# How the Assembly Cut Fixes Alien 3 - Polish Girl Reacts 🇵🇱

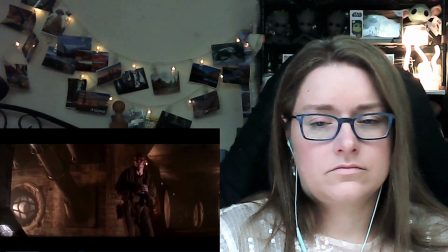And that's what eventually caused him to go insane and release the alien. Their lack of empathy for a fellow human being ended up costing them.
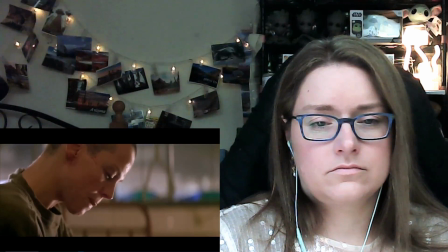All of this nuance is lost in the theatrical cut. In a savvy editing move, they removed the creature's capture, Galek's betrayal,
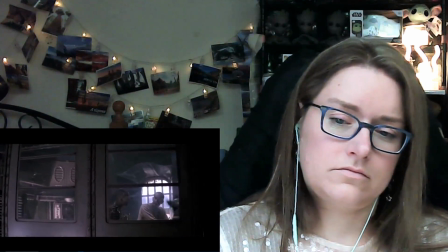and a handful of other scenes without losing too much coherence in the plot. But the movie definitely lost some of its depth.
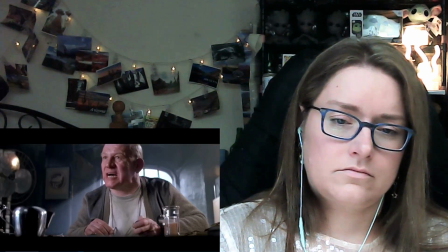Very direct.
Making big cuts like that is part of the process of editing, but smaller edits can also have a big impact on the movie. Take this scene early on in the assembly cut.
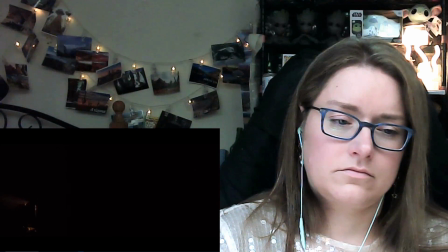We match cut from this beautiful shot of some prisoners closing a door to Clemens opening a door.
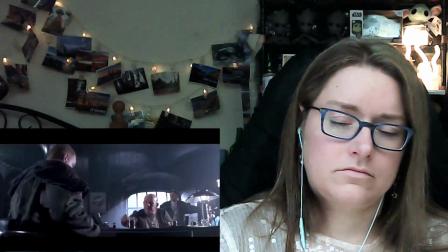Superintendent Andrews, played by Brian Glover, greets him, offers him coffee, and all appears pleasant before...
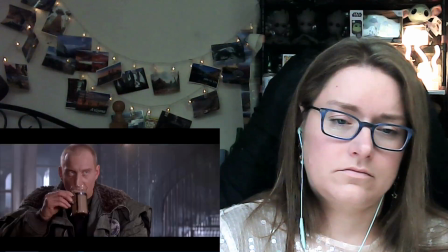Listen to me, you piece of Screw with me one more time, I'll cut you in half.
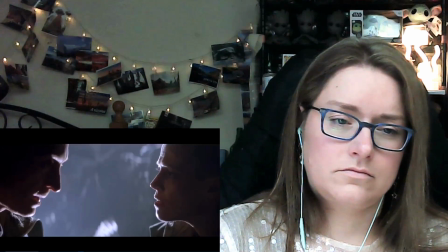But in the theatrical version, it's edited differently.
I can't join you. I have a previous engagement.
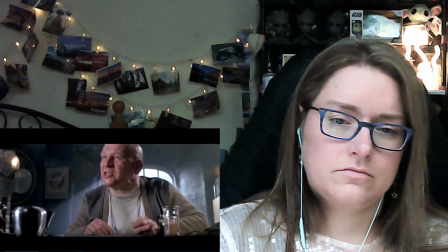Listen to me, you piece of Screw with me one more time, I'll cut you in half.
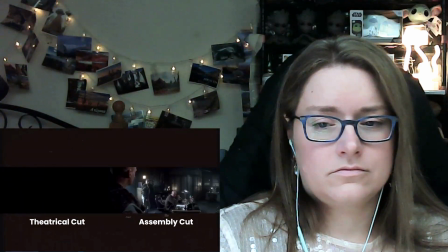Instead of the build-up to Andrew's outburst, the movie smash cuts from the previous scene into the middle of the next scene,
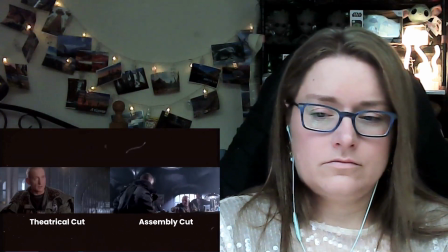discarding the initial interaction between Clemens and Andrews. It's a good example of the trade-offs you make depending on how a scene is edited.
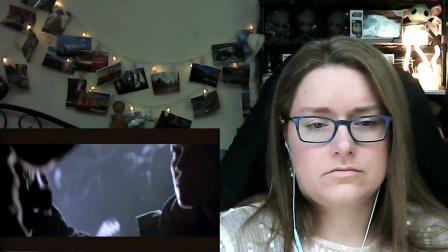On the one hand, that smash cut is effective at keeping the pace of the theatrical cut churning forward.
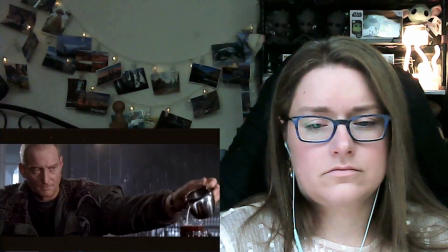But on the other hand, the assembly cuts version gives us a much fuller picture of the dynamic between Andrews and Clemens.
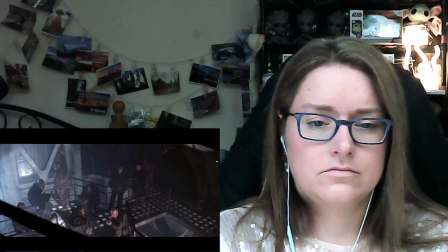And that characterization of the inhabitants of the prison is something that the assembly cut massively improves upon.
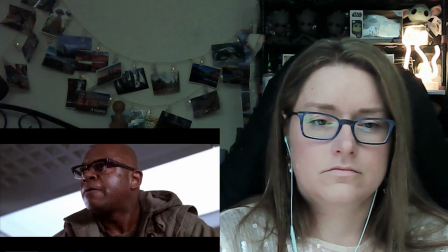After all, it's 30 minutes longer than the theatrical cut, so it lets us spend more time with the cast.
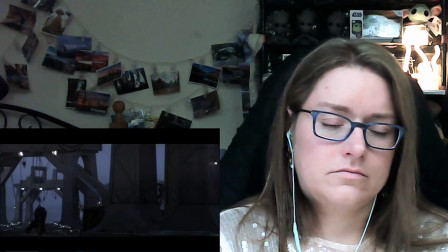For example, Clemens gets a different introduction in the assembly cut by being the one to find Ripley outside the facility.
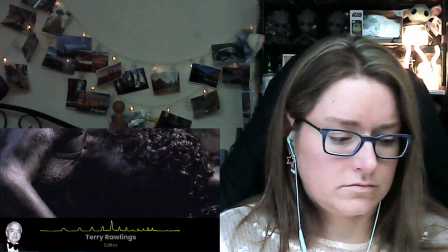The beach scene set up these inmates and set up the environment,
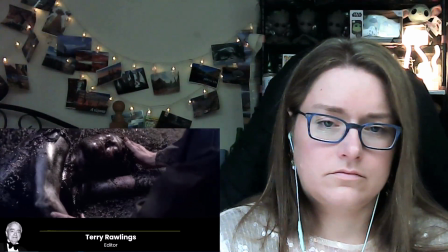and the fact that the doctor was a loner and that they used like Stone Age type gear,
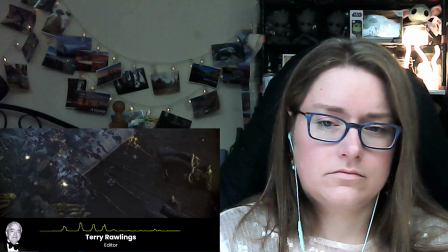while those scenes at the front were invaluable to the And to see her brought into the place, you saw what it was like.
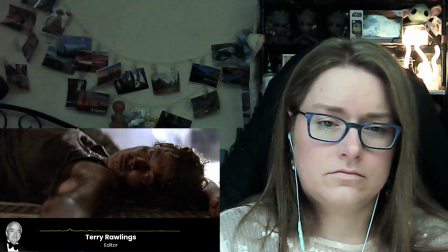You saw all these bugs and all this other stuff that was... It just set the whole place up what it was.
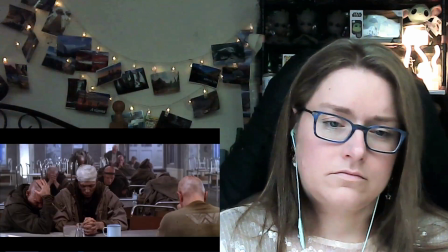Plus, since the movie sets up that the inmates have taken up religion, unlike in the theatrical cut, in the assembly, we get to see them,
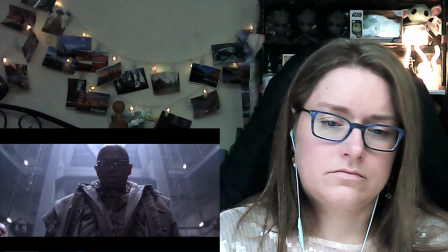actually practice that religion. We get multiple new scenes of Dylan leading the inmates in prayer.
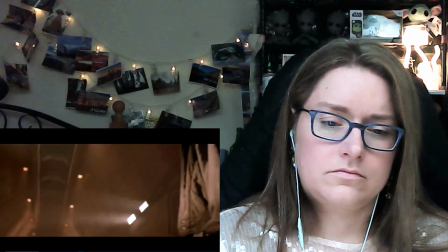And there are fewer jarring edits. When Dylan and Ripley have this exchange in the theatrical cut, here's what the movie cuts to.
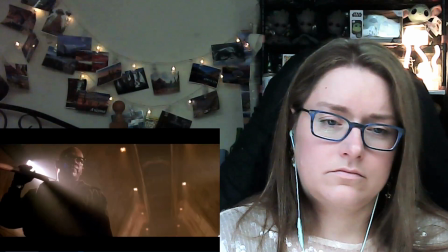What about the others? Where are they? Pray. I have a problem with this.
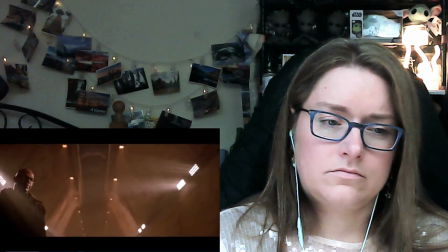What part?
And in the assembly cut, here's the new, more logical cut.
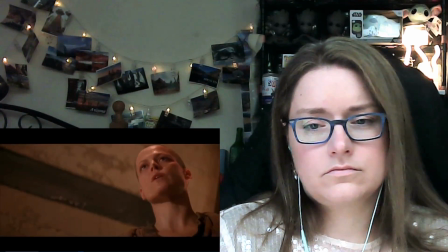What about the others? Where are they? Pray.
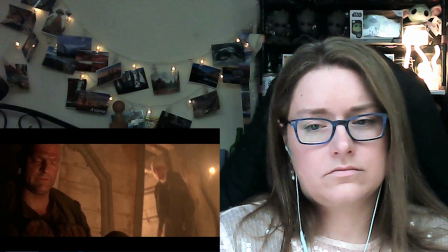You believe in this heaven?
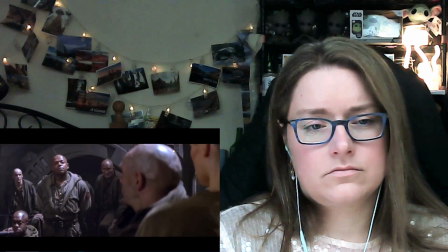This extended focus on the supporting characters also addresses one of the big criticisms of Alien 3,
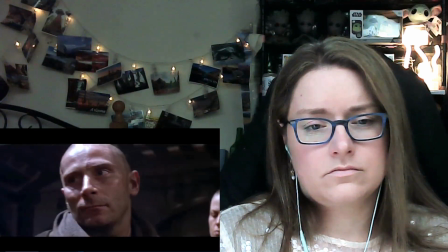that the cast is mostly a bunch of bald, white English guys, so it's tough to differentiate them.
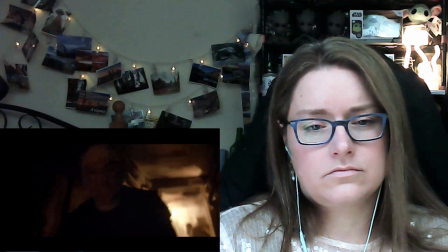That really becomes a problem in the third act, when we barely recognize any of these characters we're supposed to be rooting for.
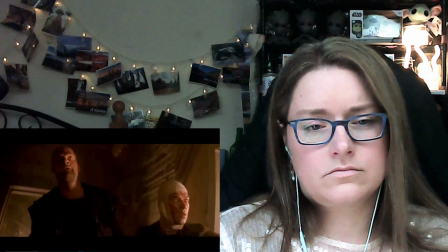It's still a problem in the assembly cut, to be honest, but less so.
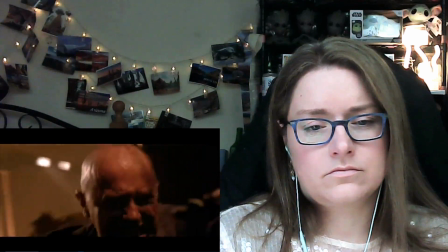For example, the inmate who almost ruins the plan to kill the alien is a character we've never seen before until now in the theatrical cut.
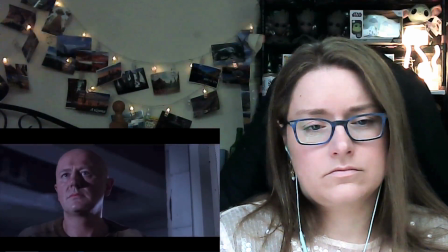But he actually gets a small moment earlier in the assembly cut when he stumbles upon Golic returning from seeing the alien.
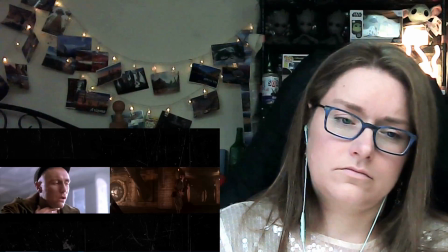Now, I've mostly been pointing out how the assembly cut improves on the theatrical cut, but it's important to note that not all the changes are good.
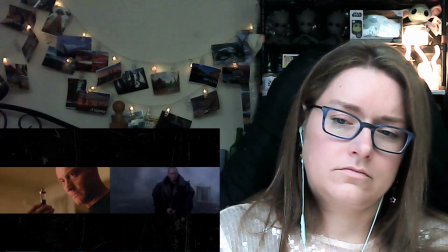In fact, there's one big one that I think the theatrical cut handles better. And it has to do with the big man himself.
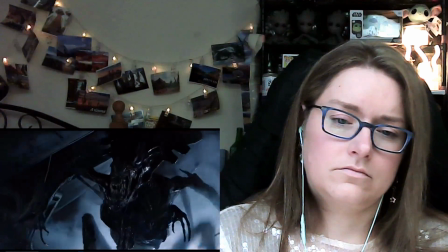So we all know that every Alien movie tries to come up with a new spin on the creature.
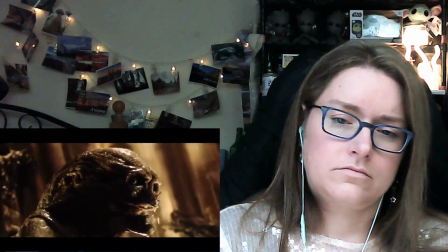In Alien 3,
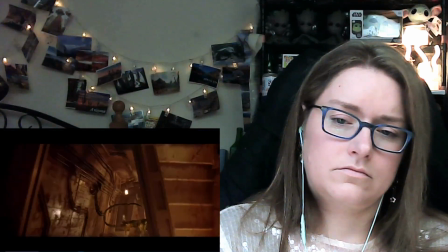we get an alien that resembles more of a wolf or a cheetah rather than the mostly bipedal variations in the first two movies.
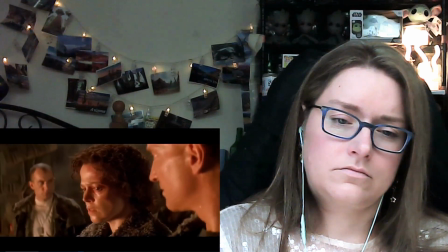That's because in this movie, the host the alien comes from is not a human, but an animal.
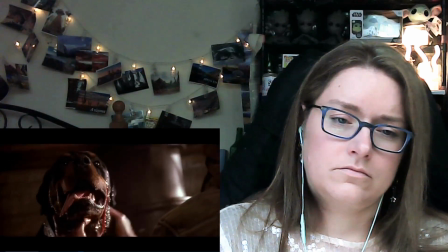In the theatrical cut, it comes from one of the inmates' dogs. But it wasn't always like this.
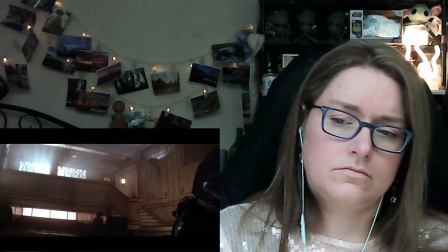In the assembly cut, the alien came from a dead ox?
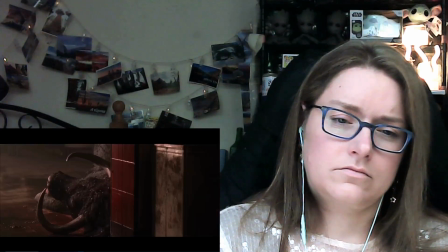Now, that may sound off at first, but it does make sense.
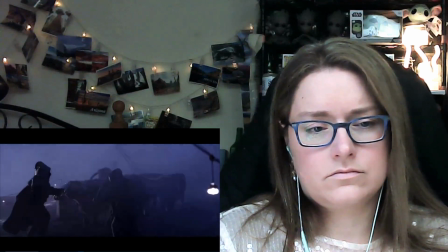In the new opening scene of the assembly cut, we see oxen being used to pull Ripley's crashed EEV off the beach.
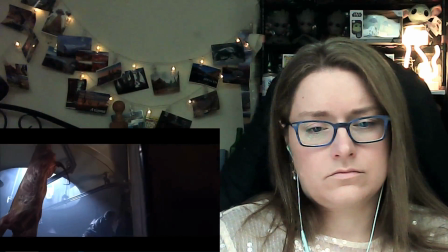And using an ox as the sacrificial animal for the alien has some nice
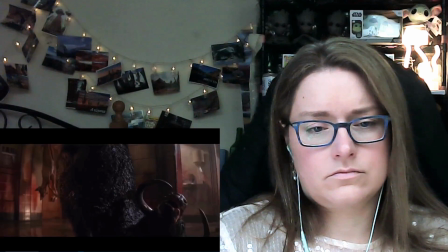parallels with how oxen were one of the animals ancient cultures sacrificed to the gods.
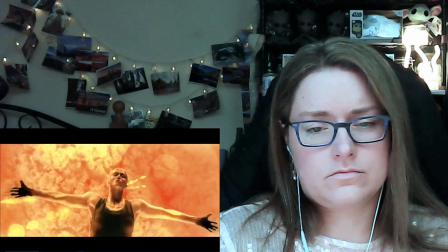It's another thread in the religious symbols woven throughout the movie. But ultimately, I think the dog host is a smart change.
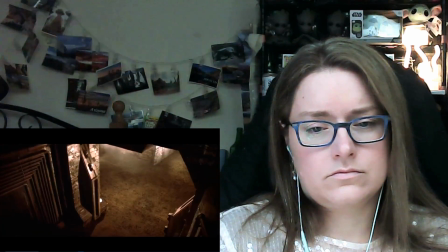It's tough to reconcile an agile alien coming from a slow creature like an ox.
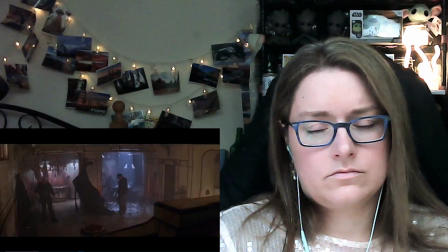And plus, in the assembly cut, the ox the alien bursts out of is already dead.
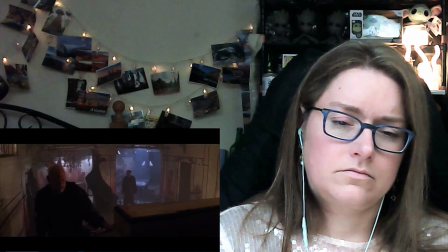Ignoring whether that makes sense from a lore perspective, it's much more disturbing and upsetting to see it burst out of a live, suffering dog.
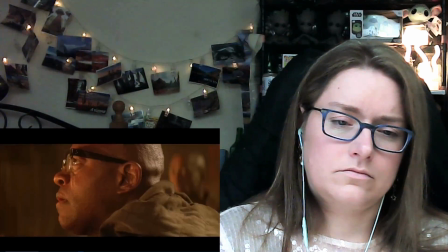That said, I do love this edit that matches the shot of the prisoner's upraised fists with the image of the alien's extended mouth,
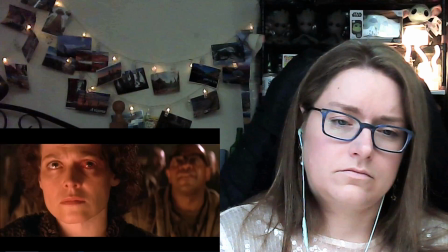as if both humans and alien are in solidarity together.
Amen.
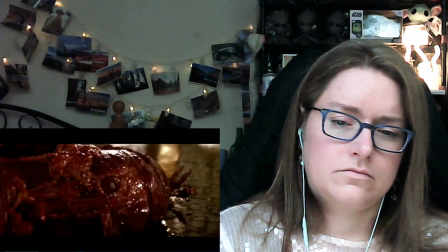While the theatrical cut's brutality in this scene definitely makes it better, I do think it overdoes it in another part of the movie,
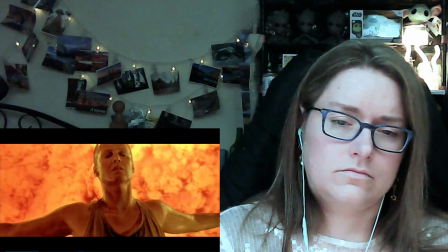Ripley's sacrifice at the end, when she falls into a furnace to kill the alien queen embryo inside her.
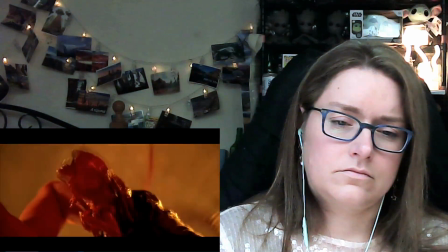In the theatrical cut, the queen bursts out at the last minute, as if it's sensing its imminent death and making one last desperate attempt to survive.
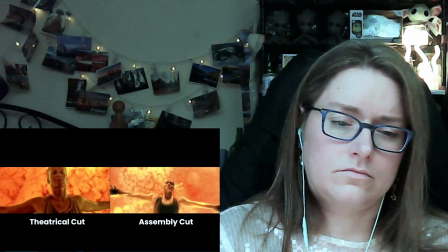It's definitely a cool shot, and the furnace does look better in the theatrical version,
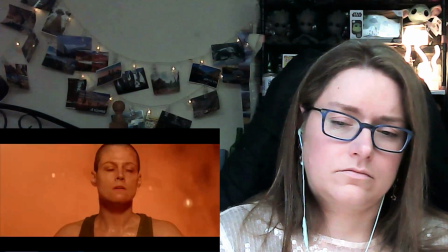but to me, it unnecessarily takes the focus away from Ripley. This moment isn't just about killing the queen.
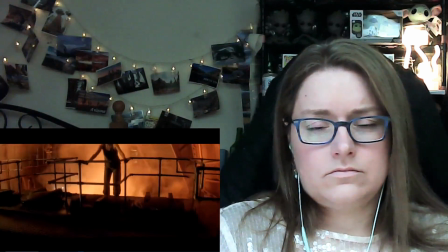It's a farewell to a character who's finally accepted death and is ready to move on, at least until the sequel 5 years later.
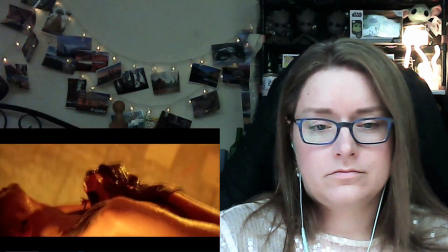The theatrical cut puts more emphasis on the queen than on Ripley.
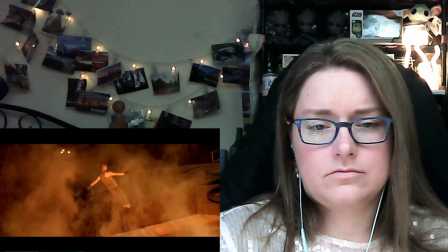The assembly cut removes the queen's escape attempt and restores the focus to where it should be, on Ripley's solemn sacrifice.
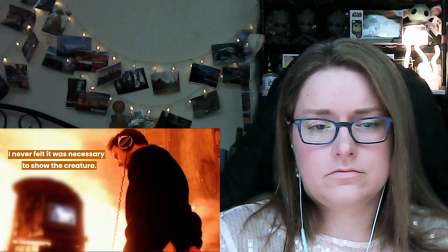I never felt it was necessary to show the creature. I said, whatever happens, she has to be in peace at the end.
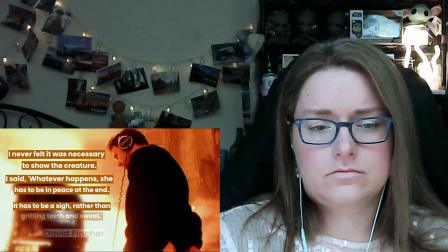It has to be a sigh, rather than gritting teeth and sweat.
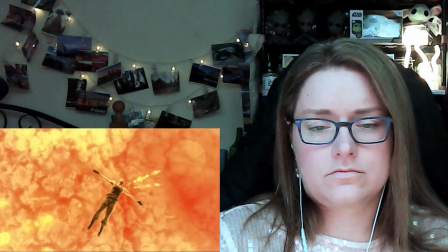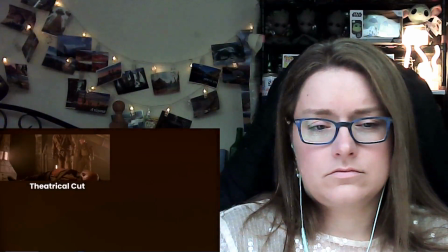So, when we compare the two cuts, how do things shake out at the end?
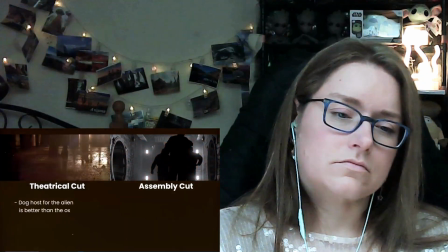The theatrical cut does have a better introduction of the alien by using a dog as the host,
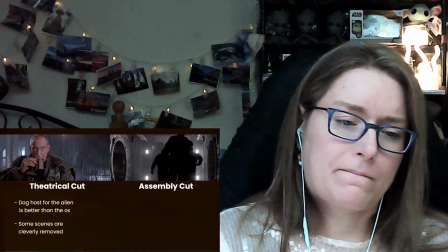and a number of its editing choices are kind of brilliant in how they remove extra scenes without making the story incomprehensible.
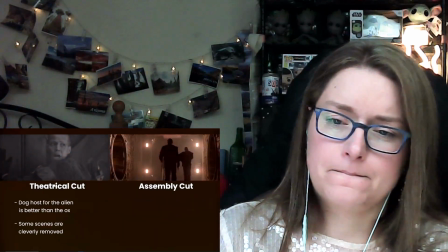But the movie really benefits from the added runtime in the assembly cut.
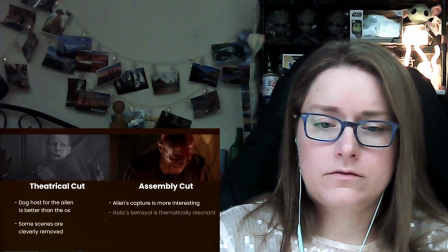The successful capture of the alien and Gallic's later betrayal deepens the stakes and the themes of the movie.
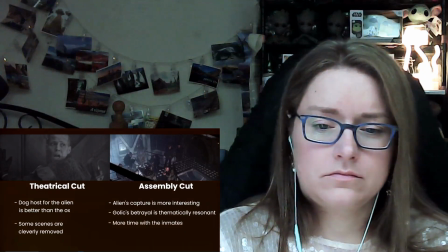The supporting cast get more individuality, and the movie ends on a much more solemn note,
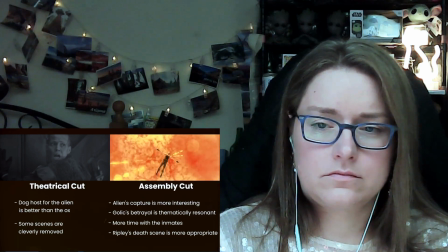without that exploitative shot of the Queen's premature birth.
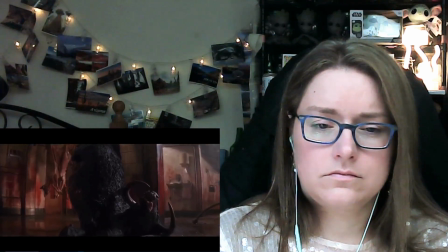All in all, the assembly cut, despite not being a perfect movie nor a perfect recreation of Fincher's original vision for Alien 3,
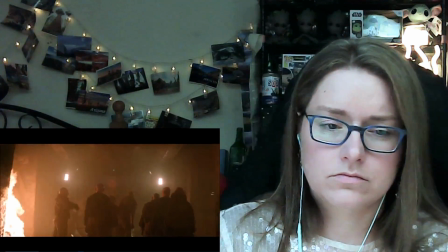is the superior of the two versions.